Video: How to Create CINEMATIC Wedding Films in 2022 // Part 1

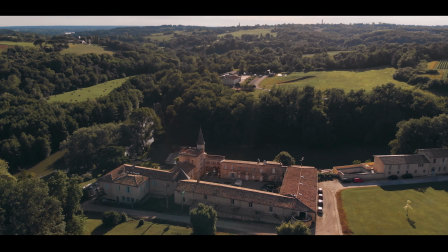490s I love our life, everything we've done so far, and I'm excited to see what the future holds.
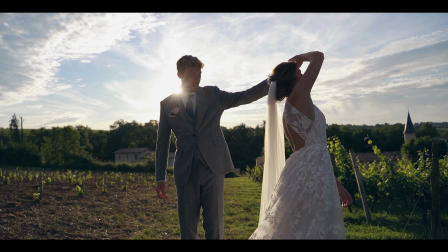495s It will be an adventure and a challenge, I'm sure. But with you by my side, I'm sure we can do anything.
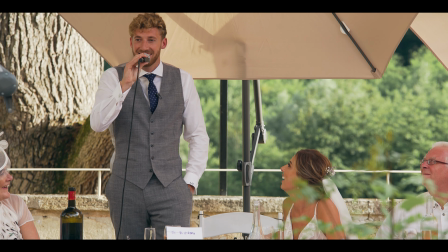500s Not bad for a couple of kids from Clec, eh? Hey!
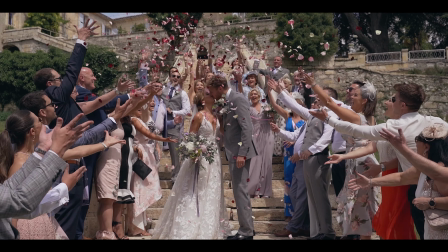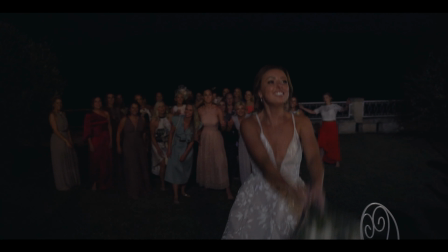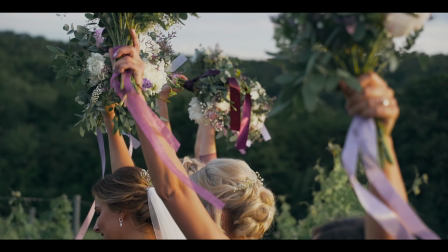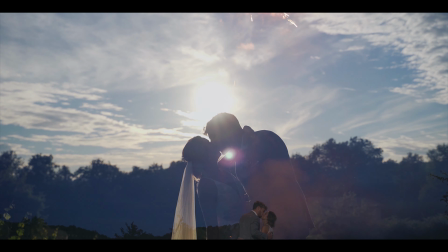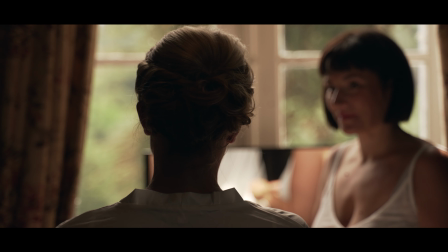561s
And then possibly going back to the beginning of the day, starting with the preps,
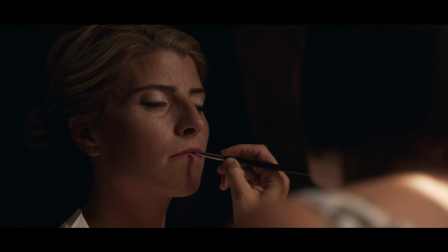566s
and then not being afraid to mix it around, show some shots of bride and groom together early on in the film.
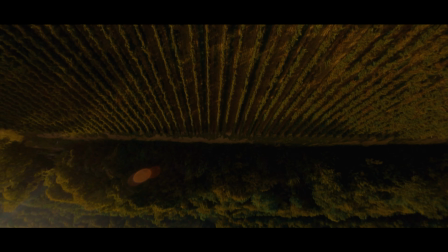572s
Doesn't have to be later on the day when you actually filmed a portrait session, for example. Then moments from the ceremony, I usually spread them out throughout the film as well.
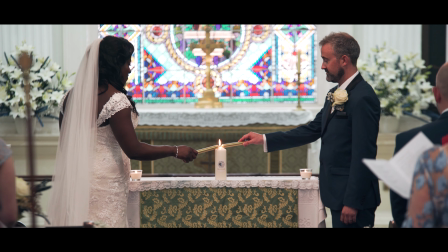581s
I don't put all the ceremony in one little block of the film.
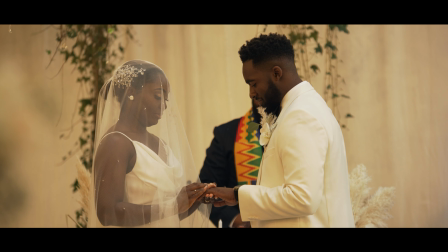584s
I'll have maybe the ring exchange early on, and then later on the announcement of bride and groom are married, you may now kiss the bride.
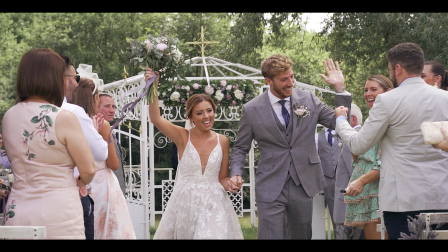592s
There's no hard and fast rule that it needs to be start at the beginning with preps, finish at the end with dancing. That's how I used to do it, but since I've stopped doing that and I've now started to edit in a more non-linear way, I've had better feedback and just generally more engagement. The final tip I want to talk about is lighting, and generally throughout a wedding day it's quite difficult to be carrying around a load of lights, even though as much as you'd like to light up every situation, every scenario, it's not feasible.
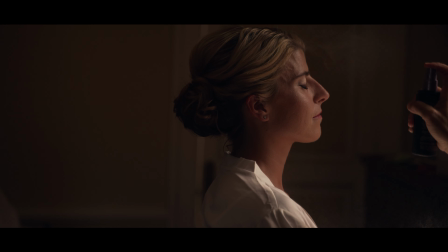620s
So natural light is obviously the best friend.
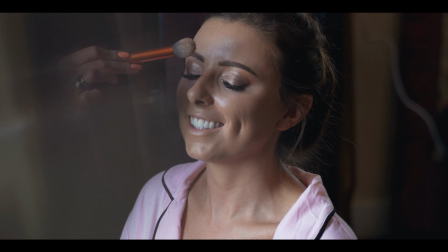622s
Try to look for natural light as much as you can through doors, windows, and placing your subjects there.
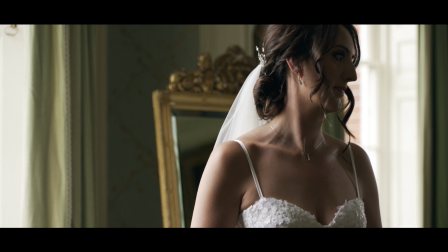629s
The only time that I will try to bring out a light generally is during the dance floor time,
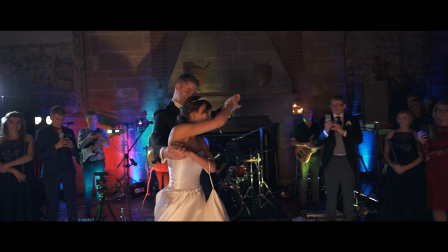635s
where it might just be really dark or I just need to make things to look a little less flat,
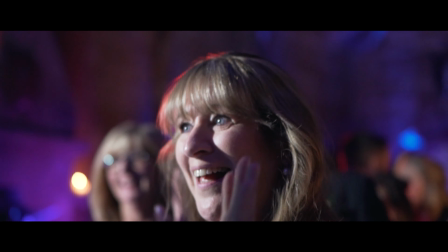640s
so I'll just bring out a light and put it up in the corner of the dance floor just to make the dance floor footage pop a little bit more. So having your bride and groom get ready close to a window or door where the natural light is coming in,
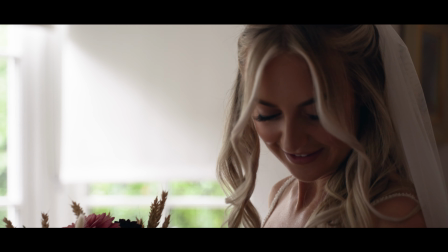652s
and you can turn off the interior lights, is going to look much better than if you just have them in the middle of a room with the overhead lights on.
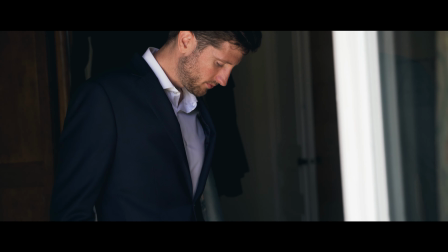660s
That's just a fact. It's just going to look way, way better. So always try to encourage them to do that.
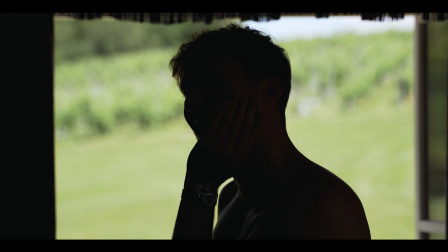665s
The light quality is just a lot better, and you're just going to get a lot more softer natural light,
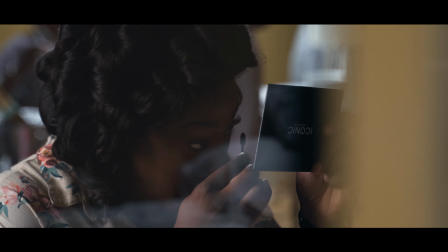671s
and the fall off of the shadows on the face or into the background is just going to give you a more three-dimensional image rather than just having everything lit by a few fluorescent overhead lights.
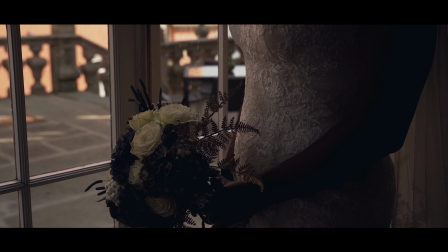681s
Other than that, it can be really hard to control the lighting on a wedding day, so you just need to know the areas that you want to work with.
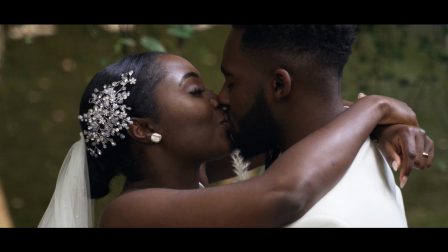688s
So for example, during a bride and groom portrait session, you might have it at a time of day that's quite difficult sunlight,
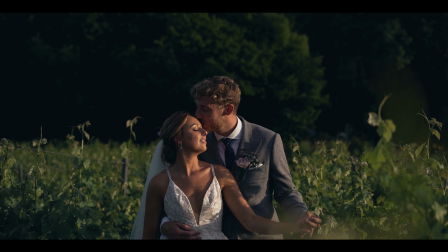696s
so then you're going to try to be looking for shadowy areas that are covered by trees,
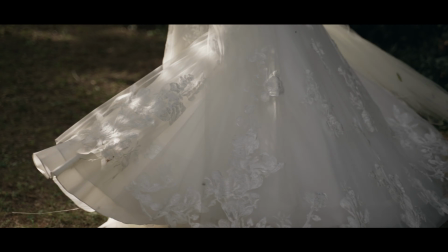702s
or inside perhaps that's out of the harsh sun, and that will just make the lighting a little bit easier to work with, a bit softer rather than having harsh light on them.
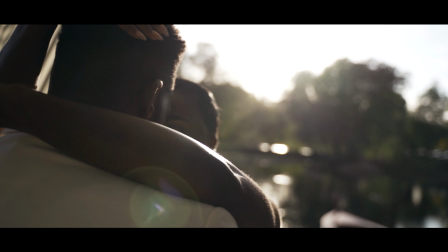710s
If you do have a scenario where the light is really strong and really high up above sunlight,
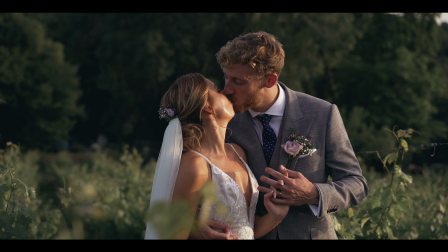718s
always try to make sure that the sun is not directly in the face of the bride and groom and it's actually behind them,
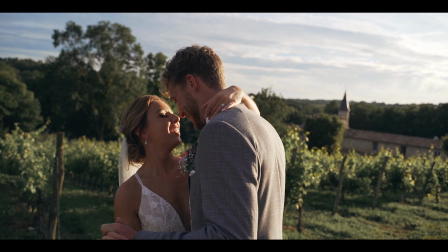723s
backlighting them, because that's just going to look a lot better and it's going to allow them to keep their eyes open, obviously.
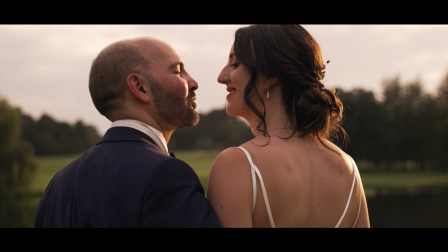729s
Other times that you really want to make sure you're focusing on light is classic golden hour, for example, having a really nice soft golden hour.